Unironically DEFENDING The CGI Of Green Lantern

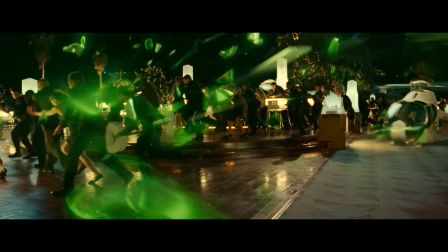As if you compare the smaller scales and scope of this film to something gargantuan like
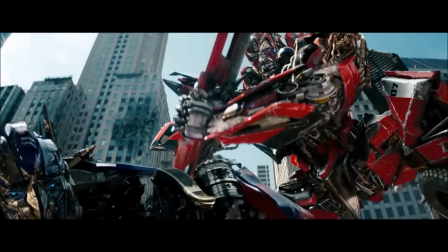Transformers 3 that has giant robots fighting for like the entire second hour of that film,
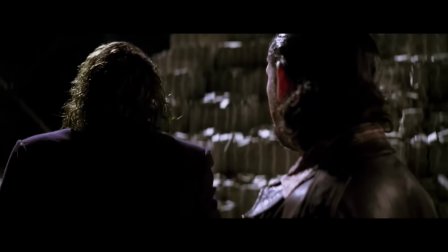then you can begin to see that probably most of Green Lantern's budget must have gone into crafting those hundreds of shots of
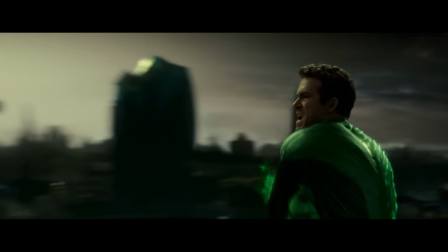the suit doing hundreds of different things. And so the fact that it was this difficult and yet they still managed to maintain a quite consistent level of visual quality throughout
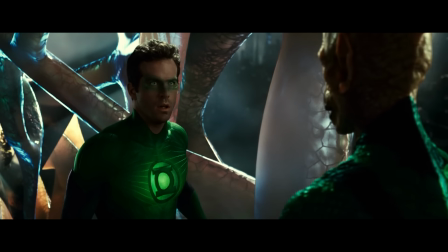the vast majority of this film is something that I think it's never once gotten a single ounce of praise for.
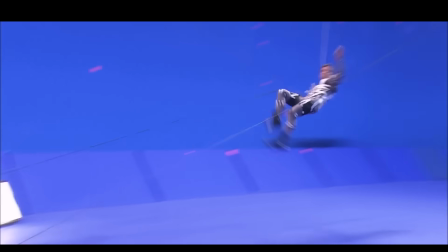But now, does all of this mean that it was a good idea to make this suit fully CGI? Well, probably not.
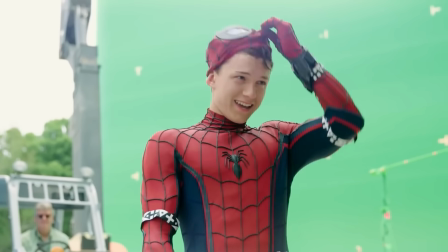Probably giving him a somewhat at least practical suit like Tom Holland's Spider-Man often wears before it gets replaced with CGI would probably have been a very good idea,
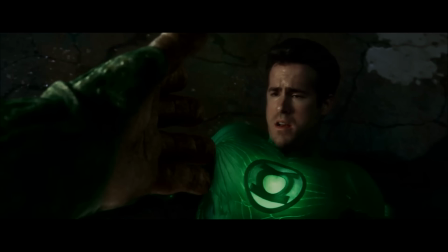just to give the artist something real to work with and to fall back on if they needed to.
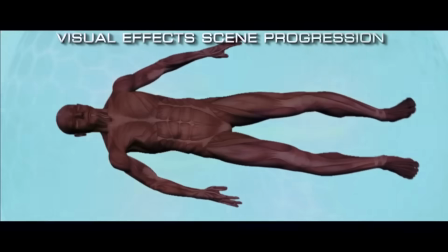However, if we do take the premise that they needed CGI to make their ideas for this film work,
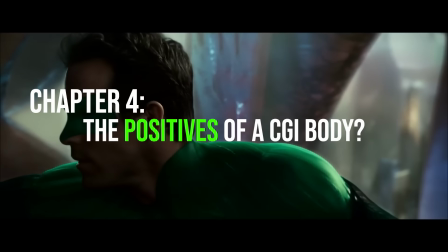then did any benefits come from them doing so, aside from the few we mentioned earlier?
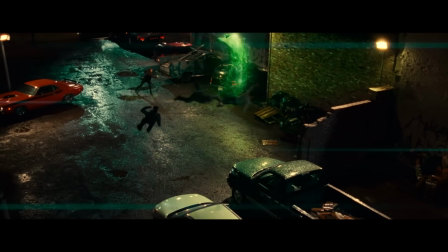Well, one positive are those weapons that Ryan Reynolds creates with his mind, also known as constructs,
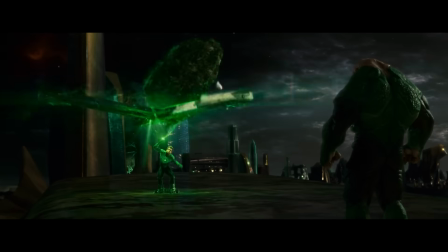because whilst they may have lacked in creativity, visually they looked brilliant, and from a production point of view,
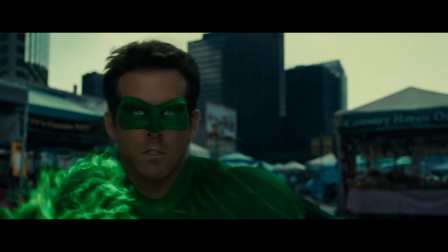these effects posed that classic challenge of taking something that works well on the pages of a comic book, you know,
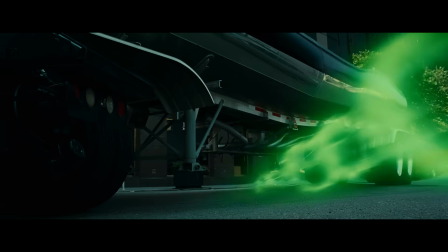manifesting green transparent weapons out of thin air, and then turning that into something that still actually works well on film.
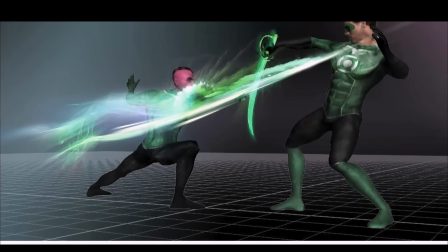And I think the way that the visual effects artist handled this was brilliant, because firstly,
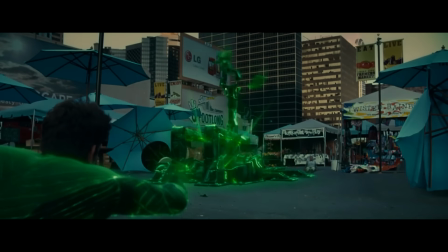they decided that these constructs should actually manifest themselves as these kind of reverse explosions,
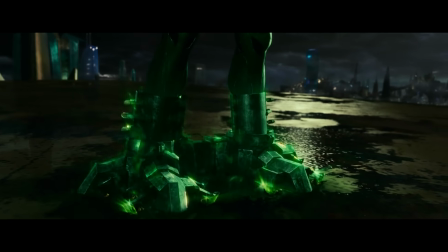where all of them would build themselves up around this central point and give it that feeling of your mind pulling together a mental
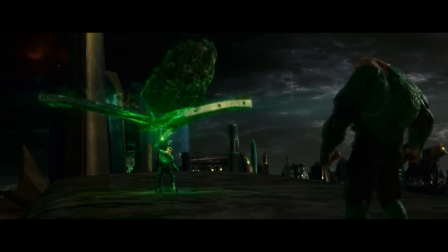picture as the object manifests itself.
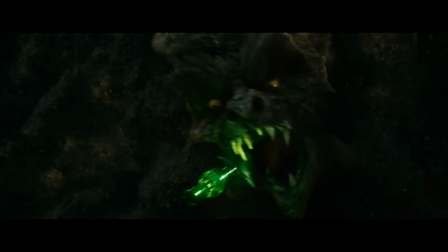Then, to create that transparent look that the constructs have, the artist then went in and built each internal layer of these constructs, making sure to factor in all of their different inner workings so that then when they blended them all together,
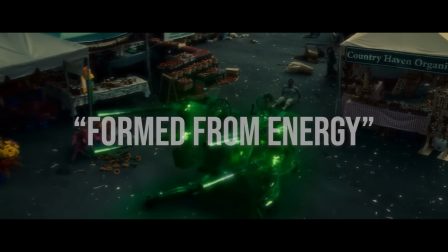you really got this formed from energy feeling because you could see how each and every one was put together.
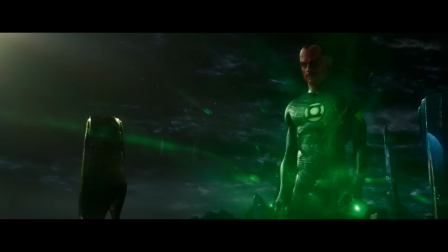And so when you combine this with the fact that they purposefully crafted the suit to be made out of this same energy,
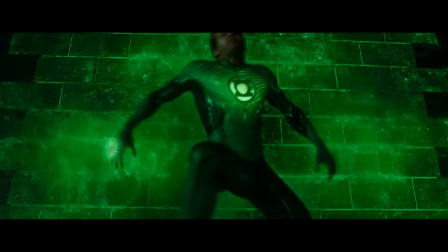you really do get the feeling that there's this coherent set of rules binding all of the technology of the Lantern core together.
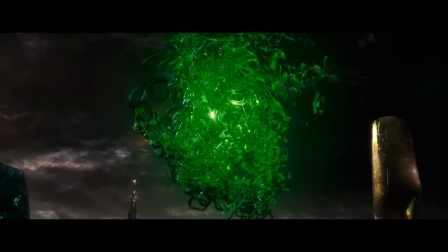And doing this adds a lot of subtlety to the visuals of a Lantern's power set that would otherwise be really easy to overlook.
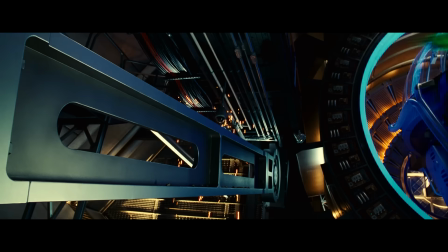And so, furthermore, along similar lines to this,
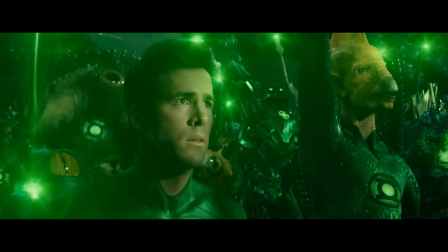another thing this film did really well was take the opportunity to inject a lot of background personality into the different CGI characters we see in this film.
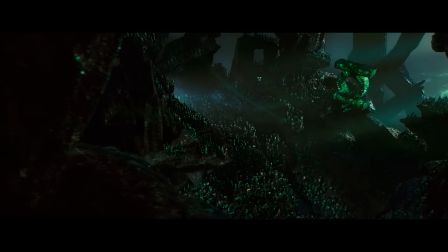For example, a lot of effort went into fleshing out how each member of the Lantern Corps worked,
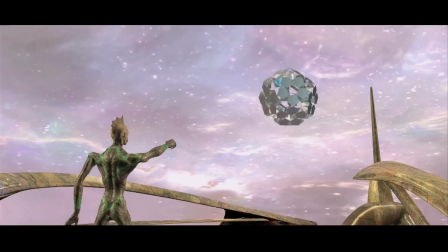giving each one their own unique suit design, construct manifestation style, and even their own unique movement patterns,
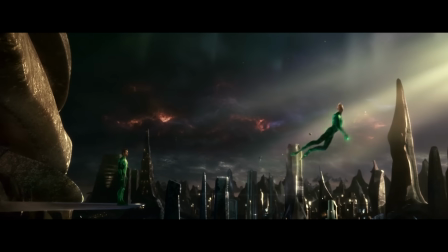with Tomar Ree, the fish bird guy, having a much more fluid fishy bird flight style,
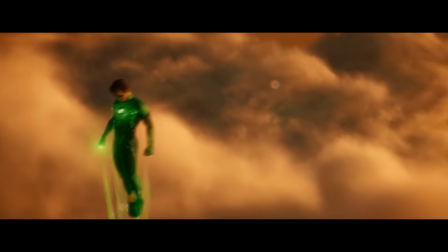and fighter pilot Hal Jordan having a much more rigid and tight jet fighter inspired flight style.
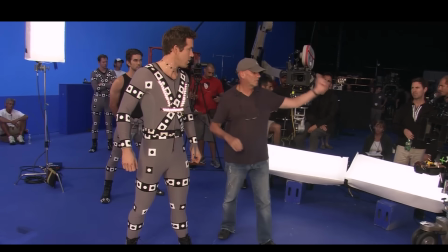And so a lot of this creative freedom came from the filmmaking freedom of using a lot of CGI,
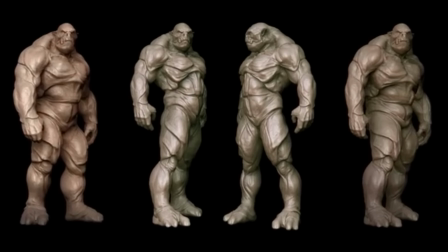as now everything about every race on screen could be easily tailored to make
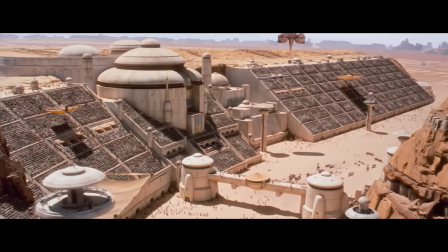it so that these background characters aren't just some generic alien crowd that's gathered there,
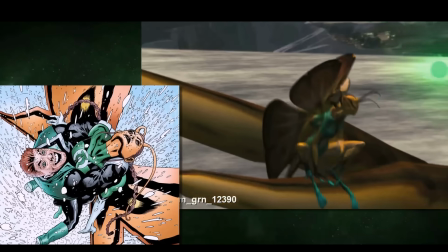but instead they could truly be that vision of the Lantern Corps being formed from thousands of different unique individual galactic species,
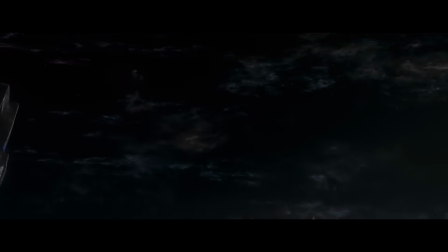and therefore make this world that Ryan Reynolds is thrown into seem so much bigger,
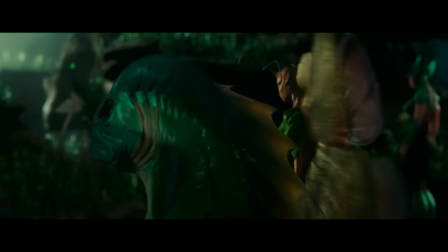as now, much like him, we as the audience just get a slight glimpse into all of these many different cultures.
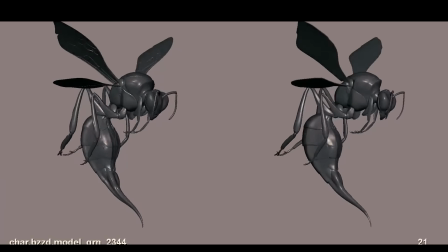And so if you ever do sit down to watch this film again, I do really encourage looking at things like the appearances of the Lantern Corps in particular,
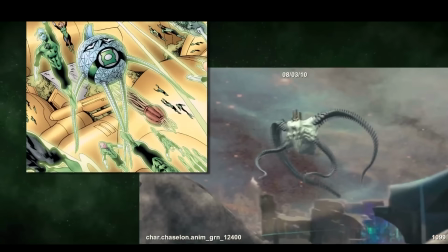because there's a lot of really interesting creative artistic choices running throughout the background of this film,
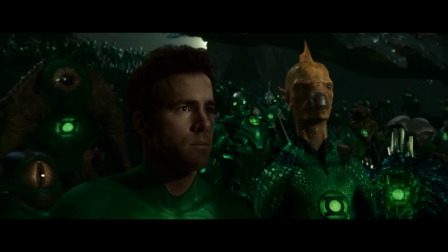and it is actually a shame that they're overshadowed by the rest of the discussion around the CGI suit.
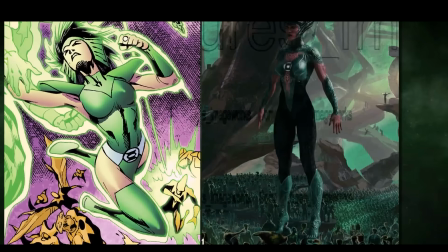And so to conclude, I think it's safe to say that Green Lantern is a film with a lot of very promising ideas,
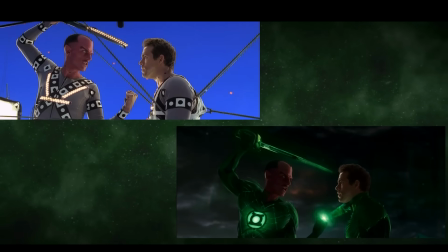but that it just took some of those ideas a little bit too far and got bogged down in the ever so enticing quicksand of solving every problem with CGI.
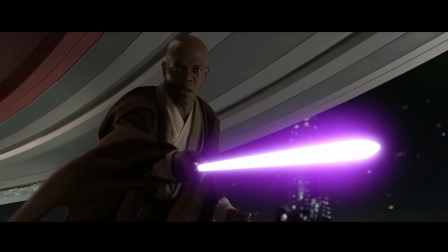But what do you guys think? Has this film actually ended up aging quite well, like a lot of other films from the past have seemed to, or is it still terrible?
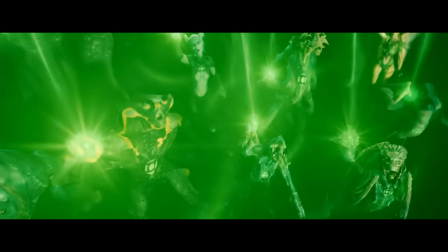And what other films do you think had a lot of promise but then just seemed to mess them up in the execution?
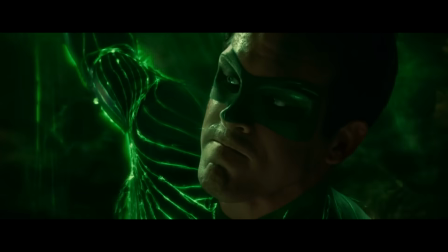Oh, and finally, I just want to give a massive thank you to all of my Patreon subs.